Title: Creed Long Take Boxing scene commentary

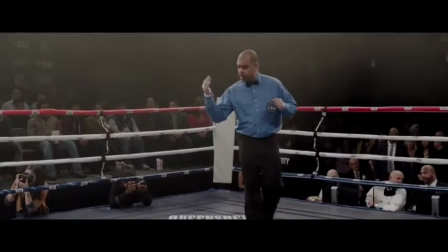0:00 Alright everyone, here's the scene.
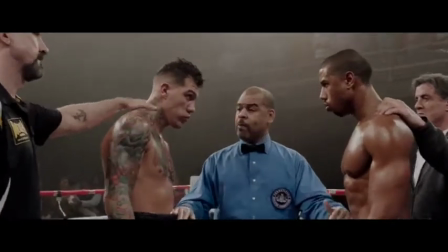0:02 I'm going to talk through this scene while listening to and watching it on my headphone.
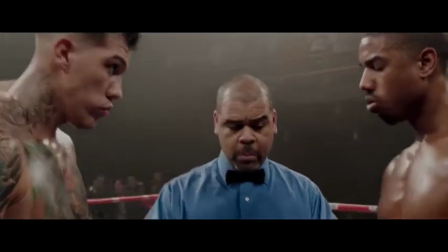0:11 I have some thoughts about this scene. I love this scene. I really love it.
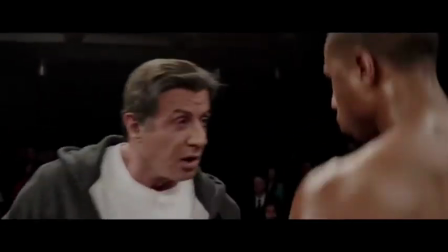0:16 I'm going to talk about it mostly from a camera perspective. So, let's see.
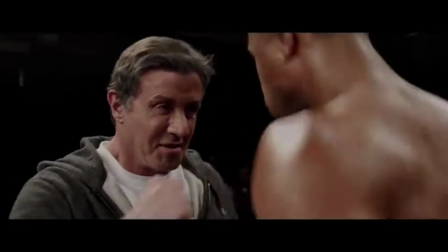0:23 So, from a cinematography and directing point of view.
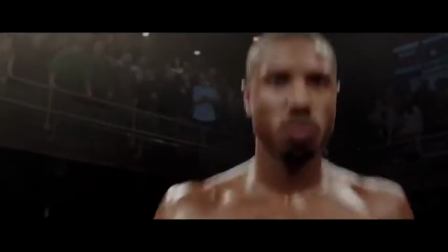0:26 So right now, we have, the camera is right on our protagonist, Adonis.
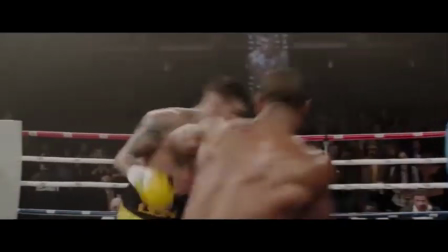0:32 Now it's going to change into a two-shot. Now it's going to be like he's in the foreground back and the other one's in the background.
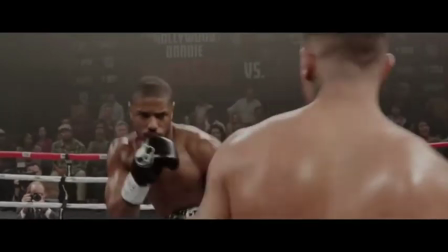0:39 Now they switch perspectives, right? Now our antagonist is in the background, and they keep switching perspectives like that,
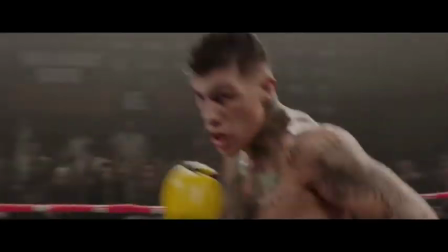0:47 so that it's a very partial camera to show that even now it's went into the antagonist for a while, right?
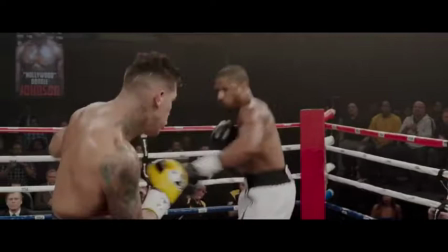0:55 To let you know that look, like we don't know who's gonna win. It's a fair fight, right?
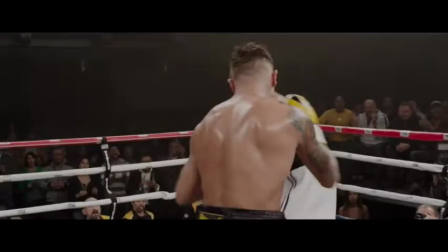1:02 It's anyone's fight, right? And the camera is not even trying to be cool.
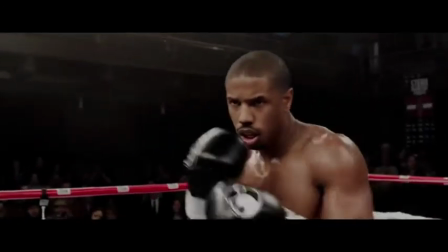1:07 It's just literally serving the action, right? So in that little let's go boy moment, we went to a single shot,
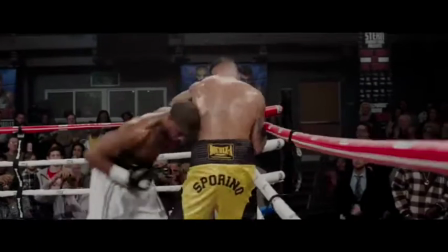1:17 kind of a hero shot looking up to Adonis, and at some point we'll show the crowd.
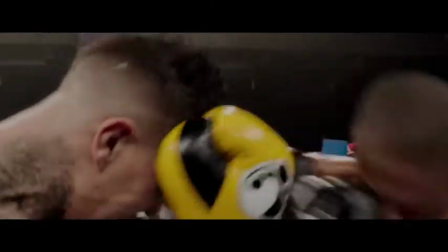1:24 We'll also show the referees. So the camera does a lot of things.
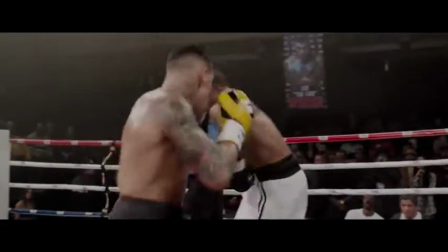1:28 The camera does a wide shot, a close-up, a two-shot, a hero shot, and a crowd shot in the background,
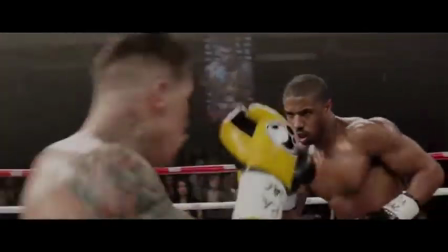1:36 just to mix things up, right? The camera is basically saying, I'm one camera,
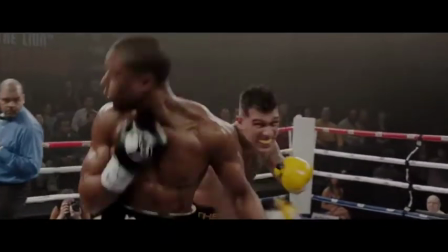1:42 and I'm going to shoot this scene as if I'm 5 cameras and as if I'm editing the shot in lots of different ways.
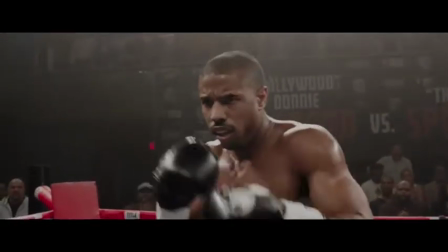1:50 And this is actually much more difficult to do than the traditional way, but it's immersive.
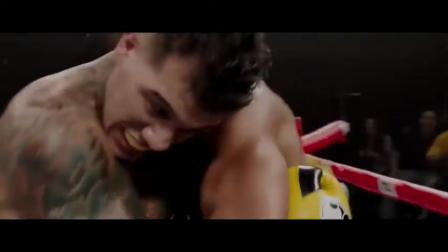1:57 Now, why did the director do it this way?
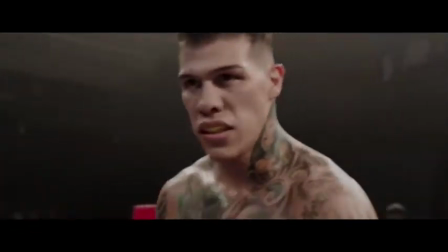2:00 Director Ryan Coogler did it this way to say that, look, our actors,
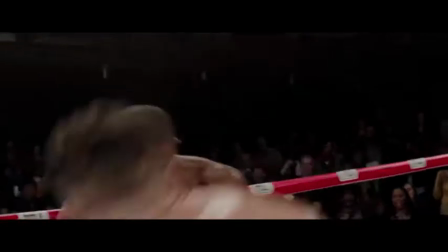2:10 or the actor in particular, Adonis, has actually trained for this.
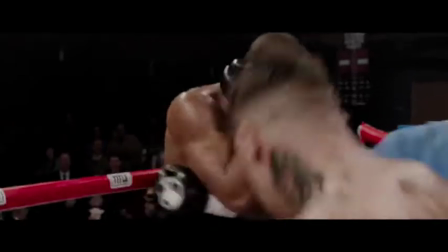2:16 We're not going to cheat. You're going to see him boxing for real. He's going to take some shots,
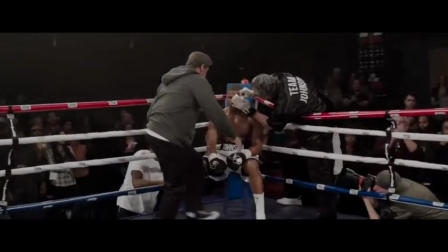2:21 and some other times he's going to, do the whole trickery of hiding the punch through the camera angle.
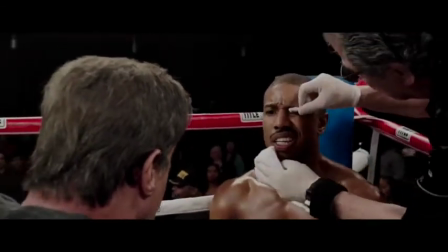2:28 Right now, okay, it's in the corner, so we see the coach, we see the doc, we see the other coach that does the,
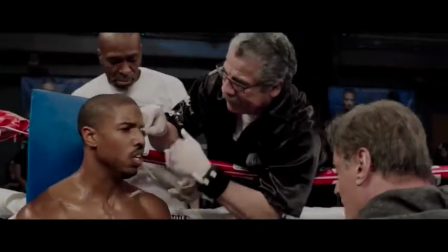2:37 I don't know what it's called, the punching or whatever, the guy in the background.
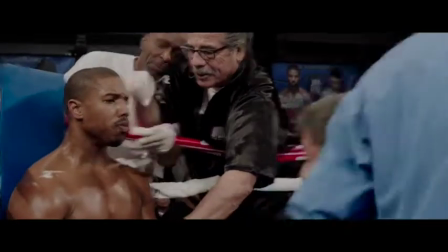2:43 Okay, so the actors have to time everything they're doing, because of course this shot cannot last forever.
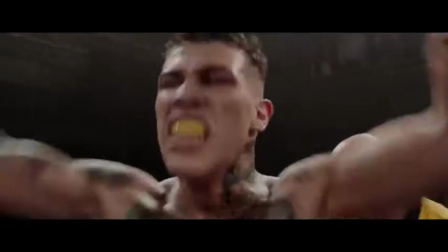2:49 It's still a boxing round, right? So we have to keep moving. Now the camera is on the antagonist.
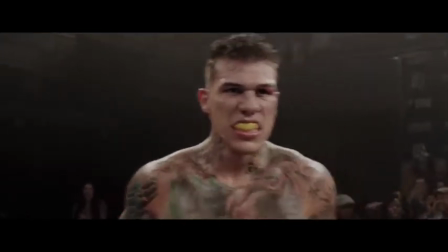2:54 So on the antagonist, the Steadicam guy is going to move back and is going to include our protagonist into the shot,
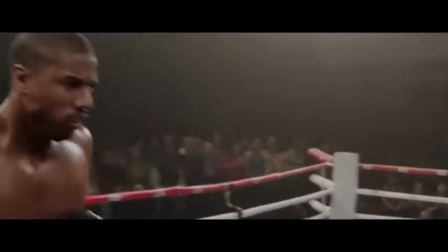3:01 and then we're going to go around, right? And we're going to.
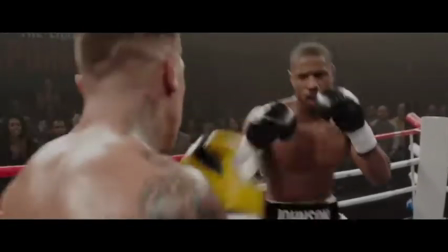3:07 So now we've already switched perspectives. Now we're the antagonist looking at our protagonist.
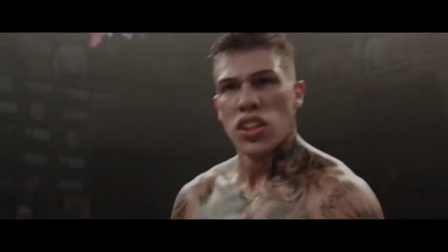3:13 Now we've switched perspectives again, and we're doing all this to kind of throw you off, the audience, but not in a jarring way.
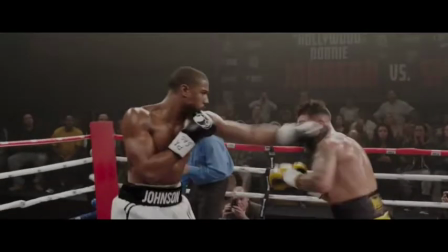3:20 Just to say, look, we don't know who's going to win, but obviously we're for Adonis,
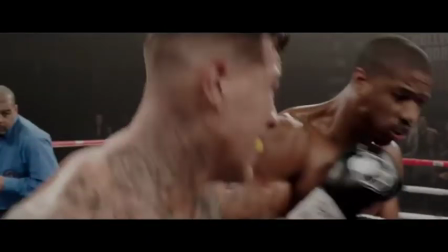3:26 and Adonis is already taking charge, is already winning. All
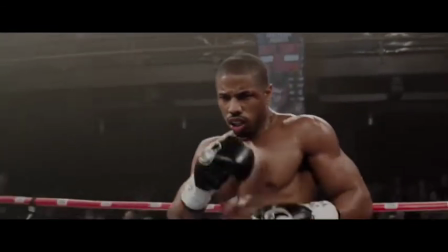3:34 right, okay. So the music is ramping up to show that this is for real.
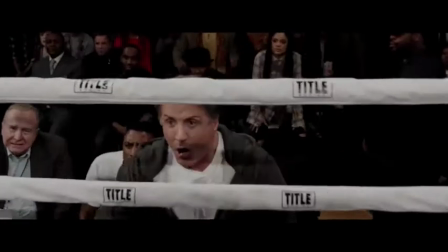3:38 We'll go to the coach, tell him, take him down,
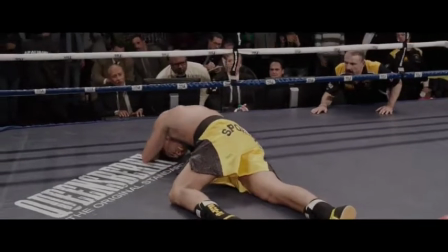3:41 and then the Steadicam went back to Adonis and then followed the antagonist down.
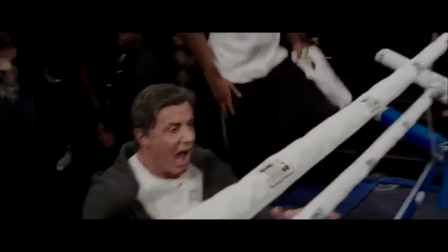3:49 Right, we went back to Adonis to show his celebratory hopefulness, and Adonis did win.
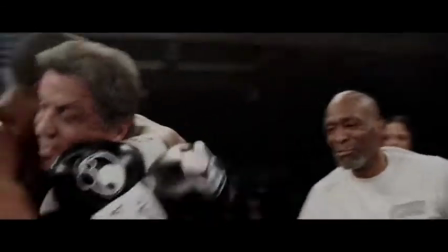3:59 So it's a great scene. It's an amazing, great scene.